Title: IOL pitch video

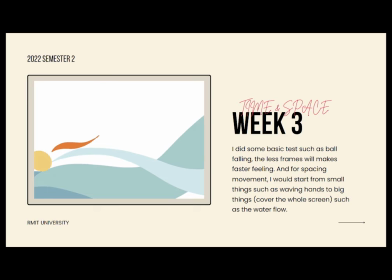(3:56)
So in week 3, the timing and the spacing topic, I want to understand how frames and the speed impacts the animation, and so I did the basic test, such as the ball falling and the last frames will make the faster feelings.
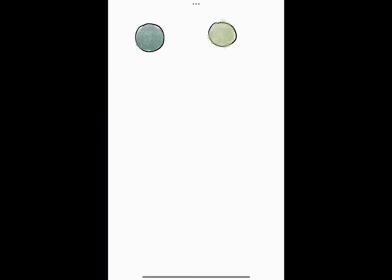(4:13)
It can be seen as a huge differences between the 17 frames per second and 7 frames per second. However, it will look inflexible or if there are less than 5 frames per second.
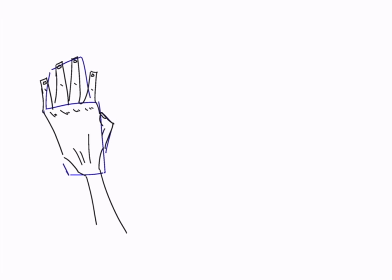(4:29)
And for the spacing movement, I will start from the small things such as waving hands to the big things,
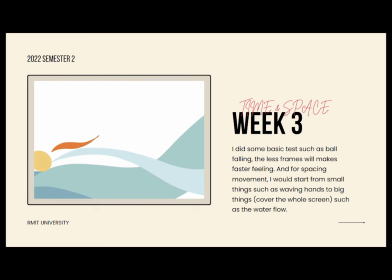(4:38)
like the things which can cover the whole screen, such as the water flow. It is a great test for me to understand how to correctly to place the different elements in one shot.
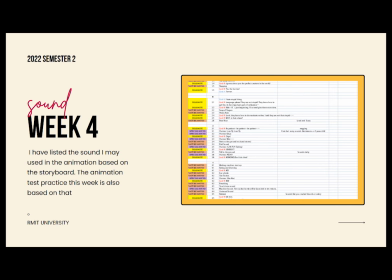(4:51)
So in week 4, the sound. is my favorite part. I have listed the sound I may use in animation based on the storyboard and divided into 4 parts. Background music, dialogues, nature sound, special sound.
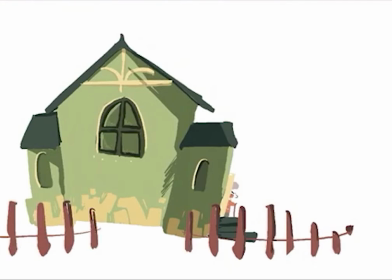(5:10)
The animation test practice this week is also based on that, and I draw 2 situations in the story. One is 2 men sitting next to the campfire, and another one is I want a flame man.
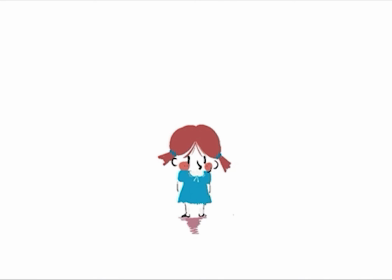(5:22)
So those 2 animatic both use the natural sounds such as fire, winds, birds, and I also recorded my voice to do a post-processing to make it more sounds like noise and cute minimals.
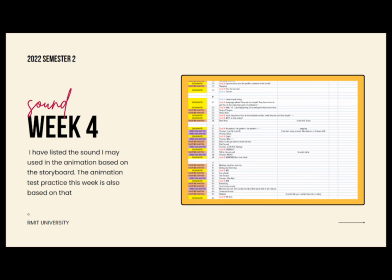(5:35)
Expected those 2 animation, and that one is animation test with a dialogue from a fairy tale.
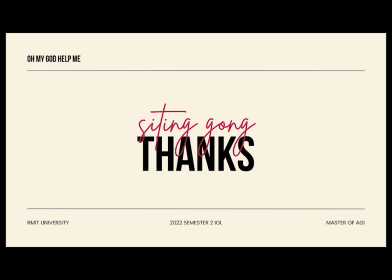(5:42)
I try to combine rhythm and sound to do effective practice. Yeah. So that's what I done so far, and thanks for your watching, guys. Hope you can enjoy this project.